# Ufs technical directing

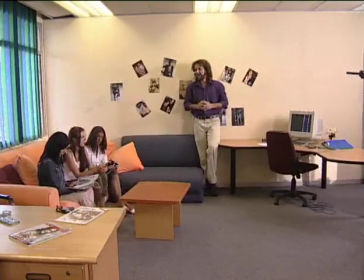(29:05)
And stand by, and wait for it, and action.
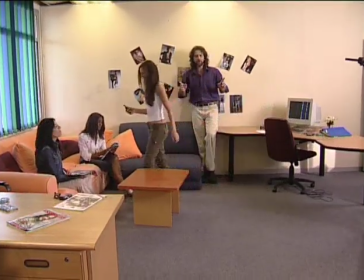(29:13)
Cut. So we're not following the whole thing through. Cut, cut, cut. Not you. Not cameras.
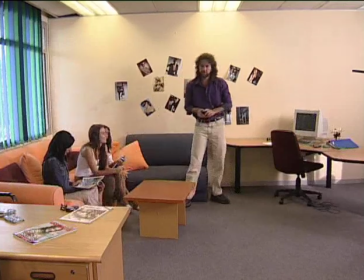(29:18)
Okay, so what we'll do now, okay, is we're going to take a close-up on this phone. We're going to, and triple take technique allows you to contract and expand time so that you can make things shorter and longer according to your voiceover, according to the pace of the film. So by lining up on a close-up of this little phone here, which is what our A camera is going to do,
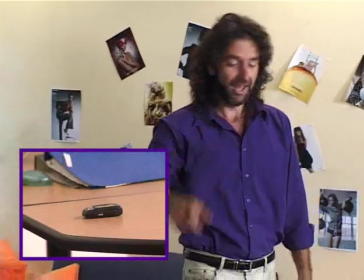(29:43)
that camera there being our proper shoot camera, and that camera over there being on us in terms of presenting and teaching.
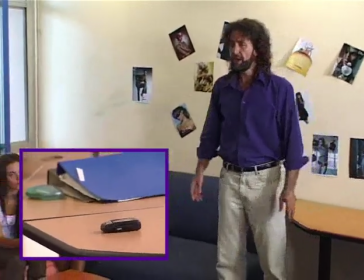(29:52)
On the shot of that, right, we are going to
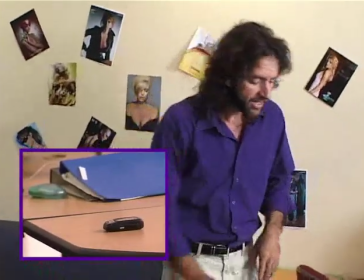(29:57)
overlap the action of the wide shot of her coming in, see her grabbing the phone, and see her taking it out.
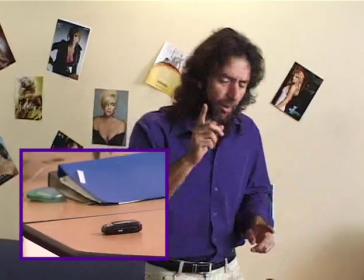(30:04)
fulfilling the three aspects of triple take. In other words, yes, we're probably only going to cut to the shot once she has grabbed the phone,
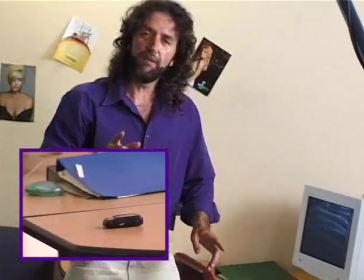(30:13)
but you want to overlap the action with the wide.
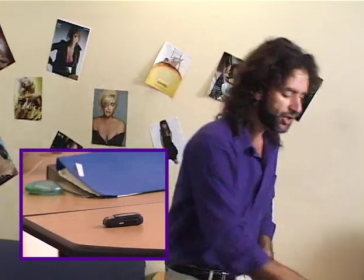(30:17)
Because if you do everything from the cut point, you're going to start your shot here, and on action you're going to take it away.
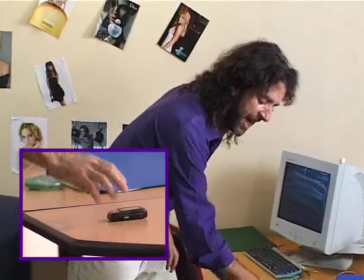(30:25)
It forces you to cut at this point here only.
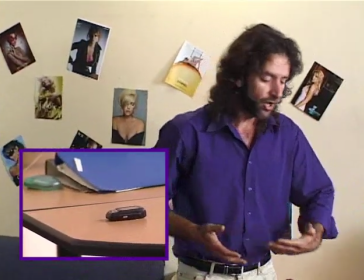(30:29)
Whereas if you overlap your action, you have a choice of here,
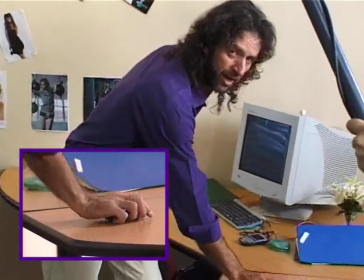(30:34)
or here, or here, or here, or here, or here. You understand?
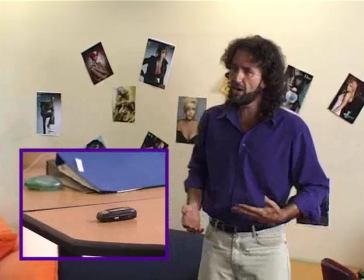(30:39)
It gives you options. You overlap the two time streams. Right, let's roll, and the phone is brr, brr, ringing, and action.
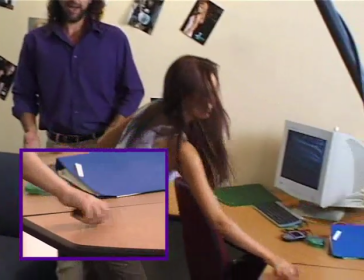(30:47)
In comes the hand, picks it up, and out it goes. Cut. Now, we're going to overlap that scene that we've just seen here with the next shot, okay? We're going to overlap that by putting the phone back. So you're overlapping, right? Putting the phone back, she will pick it up again and move to the window. And we will start on a wide shot. So we've skipped out a whole lot of footage that we might have needed to shoot on the wide shot by coming to shots we know we do need, like the close-up of the phone. And now, when we pick her up, she's going to be on, in fact, come and stand here.
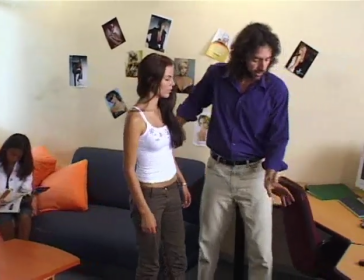(31:26)
Right? She's going to be over here. All you're going to do is fetch the phone. Which hand did you use?
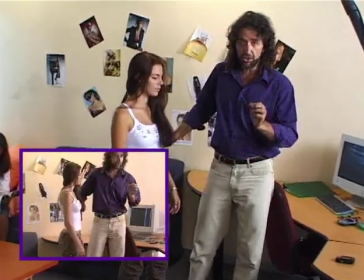(31:31)
Keep the hand in continuity. Continuity is everything. Hair must be the same.
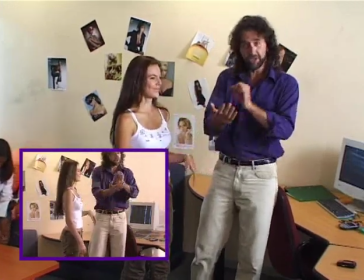(31:36)
Right, the proper hand must be noted, written down, and used in each take.
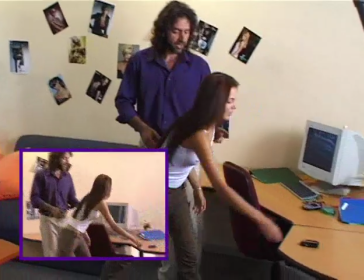(31:42)
And action. Let's run this. Right. Follow, follow.
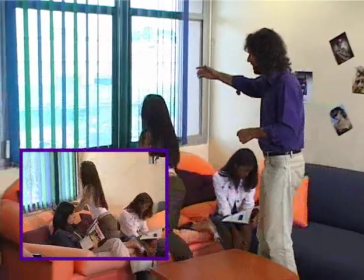(31:47)
Now we're going to overlap. Come on, let's follow. We're going to overlap with this shot.
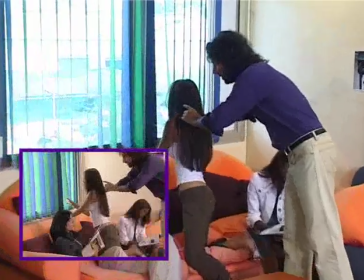(31:52)
Stay there. Right. And we want to cut in when she turns, sees the phone, right?
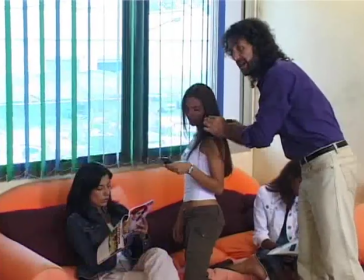(31:59)
See, and checks the number. That's when we want to cut in, okay? But we're going to overlap it.
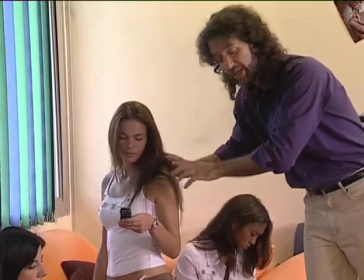(32:05)
We're going to get her to carry on with her scene in this lens size, even though we know we're going to be close.
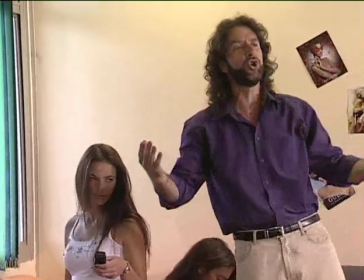(32:11)
Why? Because the two time streams will overlap, and we have a choices when to cut, and we can cut in movement.
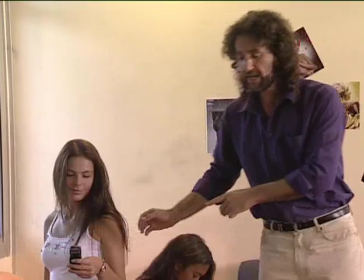(32:18)
So let's shoot that little piece of the scene. Stand by. Let's first positions. Phone over here. We're overlapping, you're standing over here. We're going to get you in movement, right?
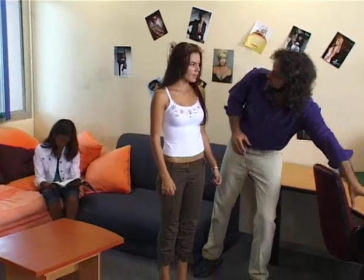(32:29)
It's long, we know we're going to cut to this close-up of the phone, but we're just getting you into movement, right?
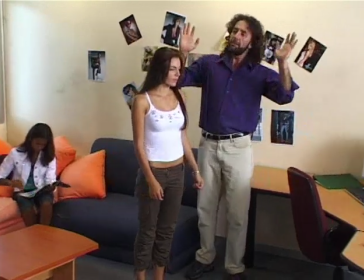(32:34)
So that the movement will overlap. And don't worry about me being here. This is for training purposes.
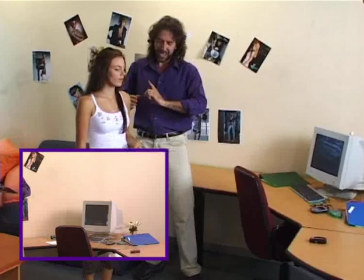(32:40)
And action.
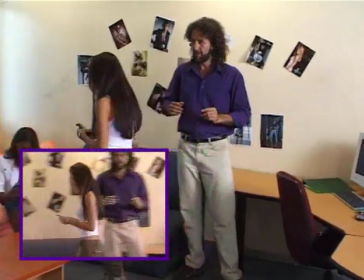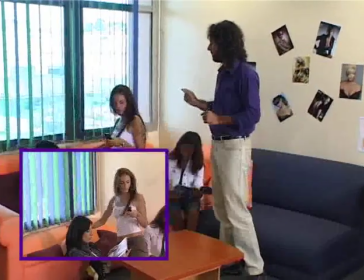(32:46)
Now we're going to cut in about now, but we still carry on rolling because it's overlap, triple take.
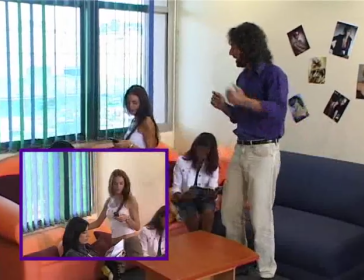(32:51)
At the beginning of the shot, you overlap. And at the end of the shot, now you overlap.
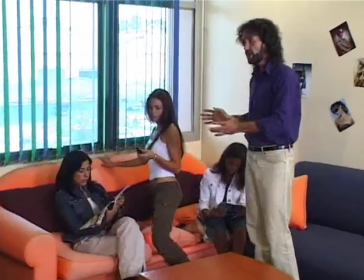(32:56)
And then we cut, and our next shot is going to be much closer, okay?
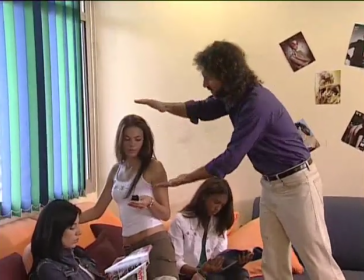(33:01)
We don't start her here because that's a static cut from a wider shot into a closer shot.
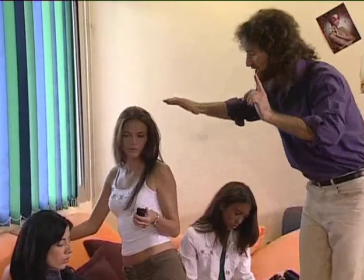(33:09)
We want to do this in movement, so we overlap our action. We say to her, pull back in time.